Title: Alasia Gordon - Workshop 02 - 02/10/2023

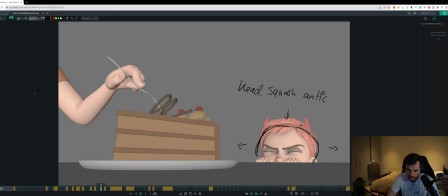[4:06]
Here, during all of this part, I think you can get a tiny bit in the squash and stretch controller if you push it down. I've probably exaggerated too much in this drawing, but right now the head doesn't really squash down. And here I would continue that squash. Obviously, I've probably drawn it too much,
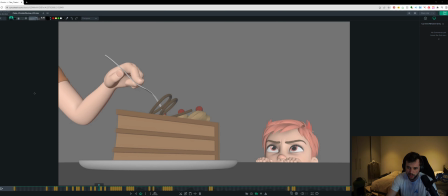[4:18]
but I also maybe translate the head down or use the neck to get the head a bit lower. You basically want to put an arc in this line at the top of the head. So that line on the top of the head is doing an arc and then into the next pose. So at the moment, it just kind of goes forward and straight and then comes up, right?
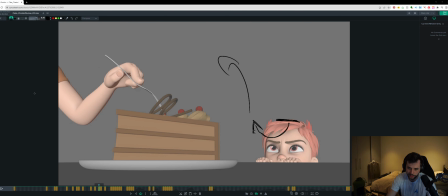[4:34]
So if you add that arc, then you can have that down and that strong lead out of it. And that's going to feel really strong and good.
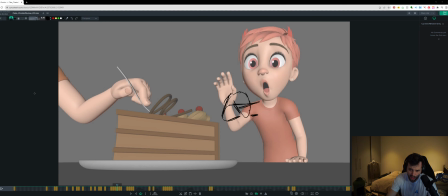[4:42]
For this whole part, I think you want to lead with the elbow as it unravels here. I think right now it just kind of is very IKE, the hand leading. So I would have the elbow lead through all of this and flick it out.
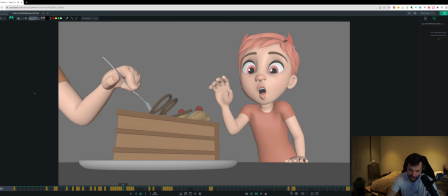[4:56]
Cool. Something like these drawings. Obviously, you'll get the sync sketch. You can frame through this and see kind of some of the spacing that I'm trying here. Cool. Next smaller note is this arc in here is kind of, it gets stuck on this frame.
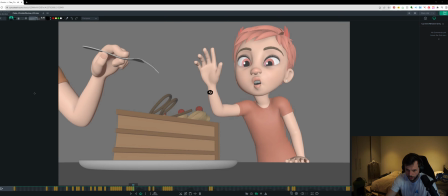[5:09]
Like the hand gets stuck in space a little bit. So I'd continue this arc around in a little arc and then up like you've got. Just continuing those arcs so things don't feel too IK-y. And I think for the boss, you can open the whole face, so the eyes as well.
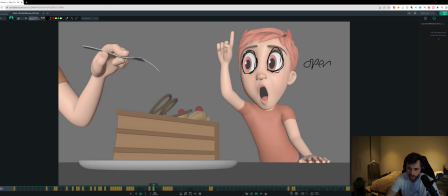[5:25]
And keep the eyes open through this section. And then it's the eyes coming to compress here, right? So boss, you get like the open and the close with that accent. It all works together, the whole face. So that's the whole eye mask, not just the eyes, it's the brows as well. The brows as well.
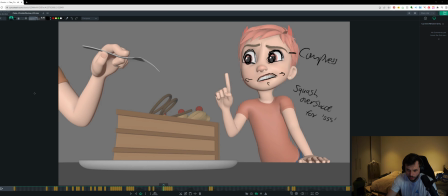[5:43]
Yeah, and then you come in for the compress. Cool. For the S here, I think you can probably continue the settle here and keep it getting wider and a bit thinner. For this, like the shape of boss.
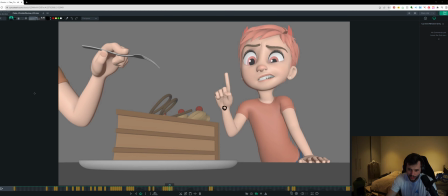[5:59]
I think that's going to be good. Here, your hand kind of gets really stuck in place if I frame through some of these frames. So that needs a little bit of easing in the arc of the next move to keep it from feeling completely stuck. It needs like a little bit of connection. Like when they start to move, there's like a tiny bit of connection there.
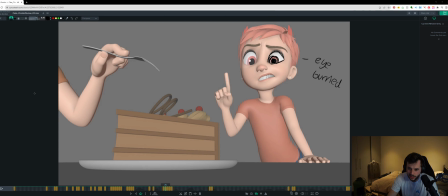[6:17]
That's going to feel good. Here, the eye for this pose feels a little bit too buried to me. So when you do the eye dart, I would push that bottom eyelid down a little bit more. So if the eye dart is pushing that bottom lid a little bit and feeling connected, and then it won't be as buried.
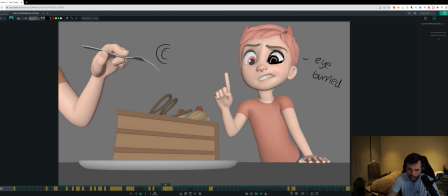[6:34]
A general rule of thumb is that you don't want over 50% of the eye to be buried. You need like more. If this was like them looking to the side, you know, this might be just okay. But if it was any more, like if this was the whole sphere, you know, this is over 50%.
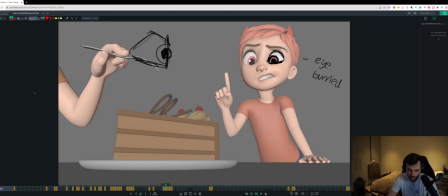[6:52]
But if this got to the point where it was here, and it was buried like this with this amount, then this would be too buried and it would feel off, you know. So here it's getting a bit too buried for me. That's the note for that. Eye dart here needs to settle as well.
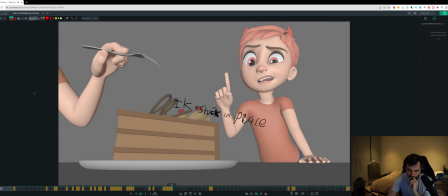[7:11]
One frame, 90%, and then 10% for the settle here. It's going to feel good. Cool.
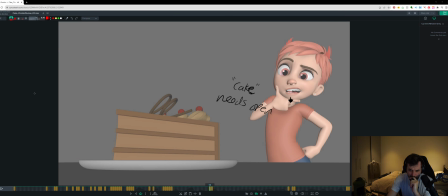[7:17]
This stuff's feeling good to me. I think you're missing a cake open. Cake. So I would get this open here.
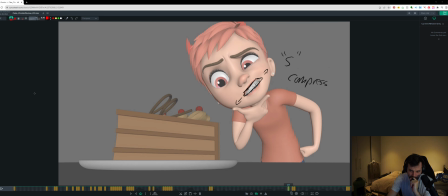[7:31]
And I think you can continue this, like squash and open from about this frame. This is like one shape, and then you're getting into your next shape as you're settling for that S shape here, which is, I think, is kind of missing.
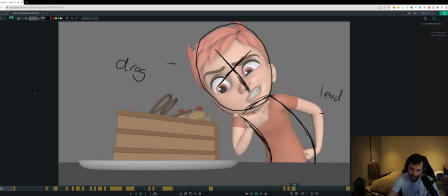[7:46]
Cool. Here, we talk about cartoony mechanics a little bit. We basically want to leave the head almost exactly where it is and start to lead more with the body. So you get that really cool unraveling thing where the body's leading and the head is dragging behind. So I would try my best to get that, where the head is basically staying in the exact same space and you get like a nice bit of lead and follow for some of these frames.
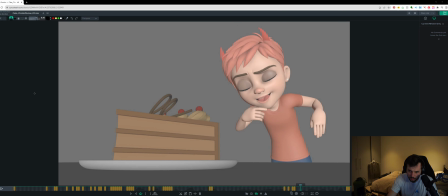[8:07]
For this part, I think you can probably lead a bit more with the elbow. I didn't draw this note, but it just hit me.